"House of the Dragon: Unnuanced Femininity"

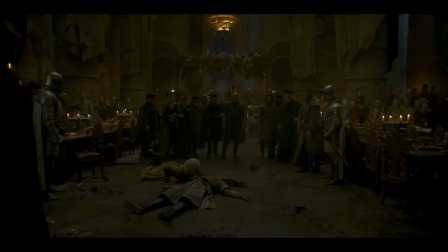2226s
Yet this creates tension with us as human beings with empathy, especially for me as a queer person. This is a complicated concept to get across to many folks who don't analyze media in this way, or are used to having a film mostly mirror where they would expect to be standing within a scene like this.
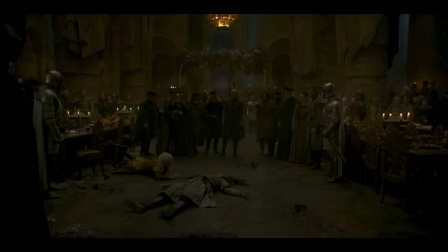2241s
Many straight men in a situation like the one depicted in this sequence would expect to be standing in the same place the camera is placed in the scene,
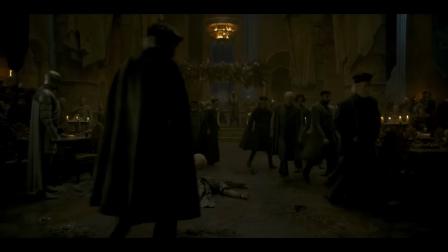2249s
away at a distance looking at Lenore. But me, as a queer person watching the show, where I see myself in the scene, is next to Lenore or Lenore himself. I'm emotionally there with him.
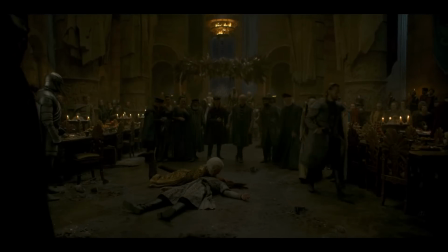2261s
Yet the camera is pulled back, and as such, I personally notice that I'm being asked to take a viewpoint that I don't have. And this is perfectly fine. That's the point of film, to direct our perspectives in ways that we wouldn't naturally have ourselves. But when it does that, you have to ask yourself why the filmmakers chose this viewpoint over another one.
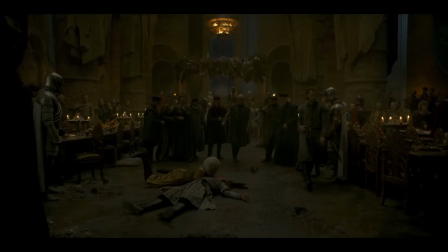2279s
What is this perspective giving me versus if they had chosen to give a close-up shot of Lenore grieving instead, where we would clearly see and feel his grief?
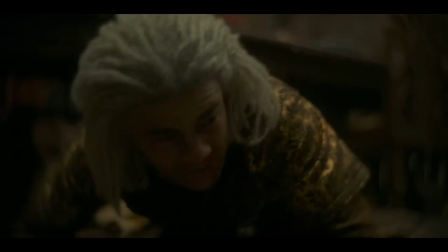2288s
Having the camera stand here in the distance makes us feel Lenore as distant,
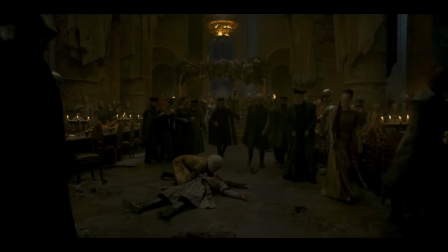2292s
and has us look upon him voyeuristically, looking from above with sadness, yet pity.
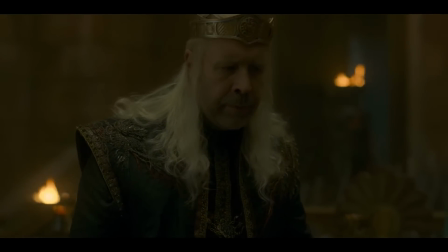2298s
This is emphasized by the fact that we get a reaction shot of Viserys here, as if this viewpoint of us standing in the crowd is his own.
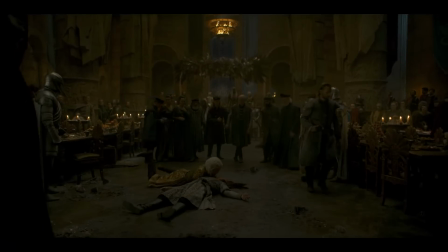2304s
And as a result, we're meant to sort of take on the feelings that Viserys feels here.
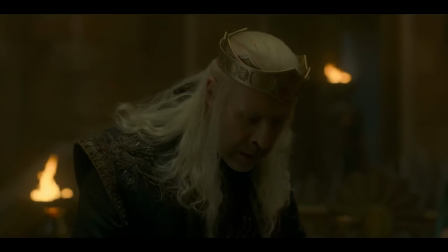2308s
And we see him as sad, but more exasperated and even relieved that it wasn't Rhaenyra who was dead. It's a detached feeling, and it's important to note that we are being made to empathize with the strongest man politically in the room.
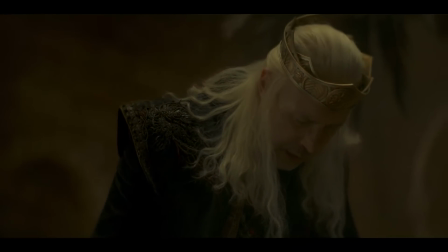2320s
He even begins to bleed from the nose in the scene, and we see his pain at that moment,
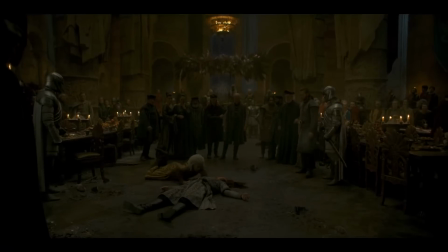2324s
giving us as the audience more chance to empathize with Viserys' failing health rather than the dead gay man or his grieving lover that is in that very same room.
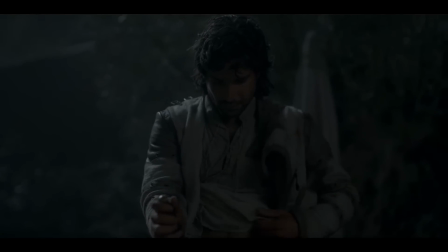2333s
Yet after this sequence, we are given a scene where we follow Cole, where he almost dies by suicide due to his feelings over his actions,
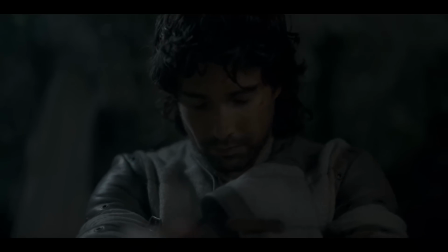2340s
meaning we are told to empathize with him after this moment in an intensely dark moment. We only see Lenore,
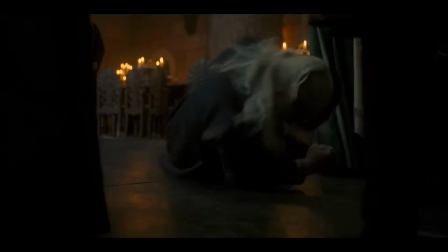2346s
and also Rhaenyra, in a brief scene, mostly shot from a distance, where they are being used as political props and quickly married. Now, I want to be very clear here. It's not a bad thing that we get to understand and see Cole here. I mean, he becomes a little petty bitch in episode 6, but that's actually interesting. We get to see his internal conflict that motivated his attack, and we get to understand what that means for him after the fact.
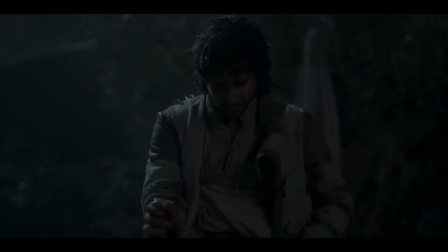2367s
It's not a bad character to follow. What I am saying, though, is that in these scenes, the emphasis is placed upon these straight male characters' feelings and perspectives.
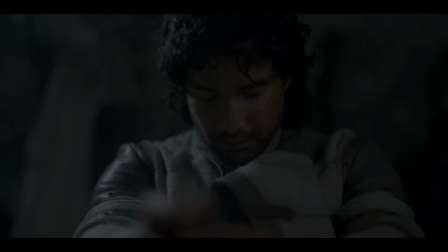2376s
We are made to understand them in the scene, take on their viewpoints, empathize with them, given numerous scenes both before and after this scene to see how they feel about things.
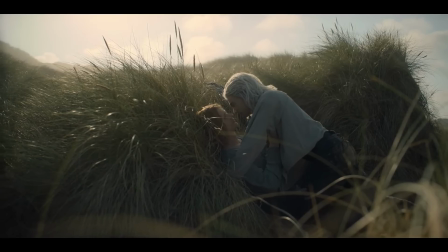2384s
Yet at the same time, the gay characters are just there to be gay and then die as props for other characters.
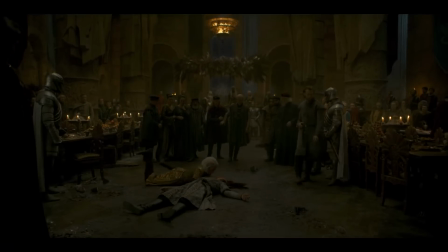2391s
This problem is highlighted even further to me by the fact that, in an interview, the male showrunners seem to not even be really aware of the issues around or even the trope of bury your gays itself.
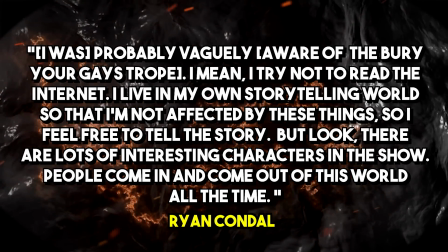2402s I was probably vaguely aware of the bury your gays trope. I mean, I try not to read the internet.
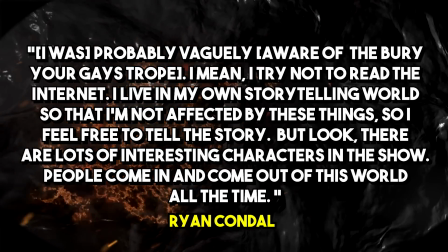2407s I live in my own storytelling world, so I'm not affected by those things, so I feel free to tell the story.
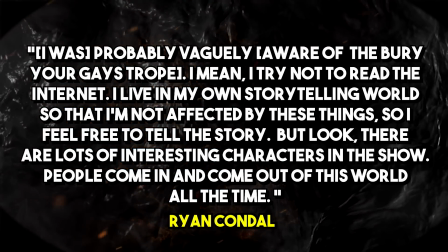2413s But look, there are lots of interesting characters in the show. People come in and come out of this world all the time.
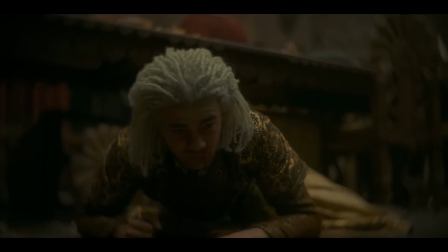2418s
It's one thing to not be aware of a trope but feel you need to use it to tell a story you wish to tell.
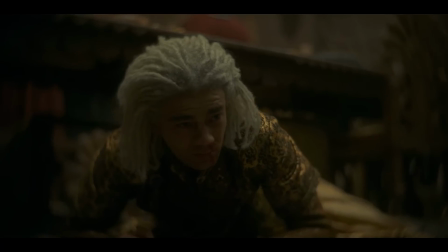2424s
And I would be willing to at least hear an argument by the showrunner that would at least sway me into understanding
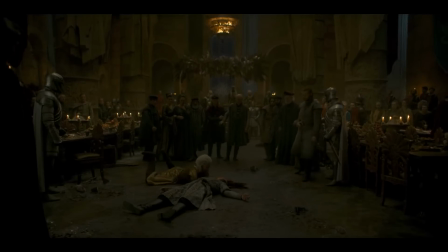2429s
why they chose to do a bury your gay storyline if they felt it was the best choice for their overall story.
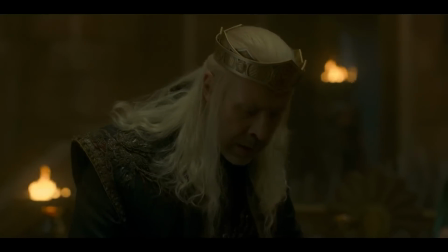2434s
But if you're going to do that, you should do it as the best version of that trope that you possibly could, which was definitely not the case here.
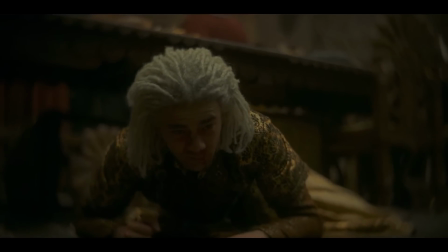2441s
And it frustrates me most by the fact that this showrunner seemingly wasn't even aware of the trope in the first place,
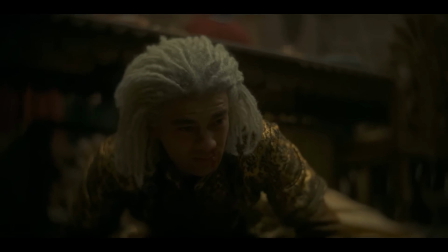2446s
which underscores to me the lack of viewpoints in the writer's room when it comes to depicting marginalized folks,
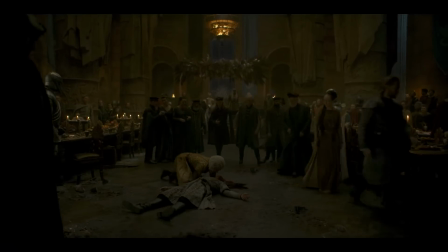2452s
which seems to me to be an abject failure of the series if the show wishes to be about how these systems fail many people,
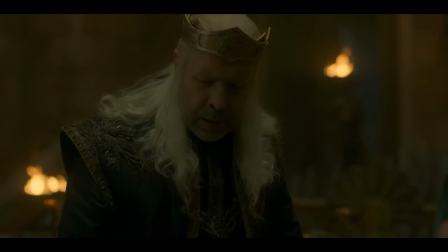2458s
as both showrunners themselves have talked about in interviews.
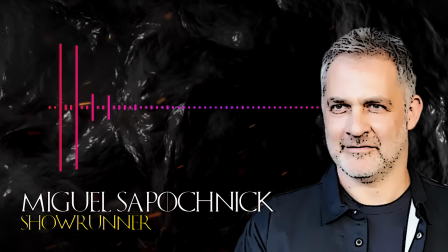2462s In making a show that has historically been from a male perspective and wanting to shift and listen,
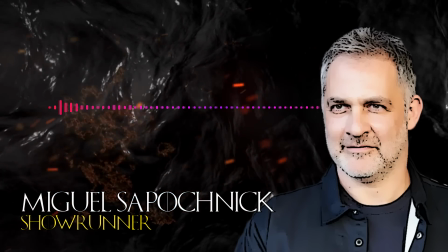2471s I'm a guy, I'm not a woman, so I can only do what I can do.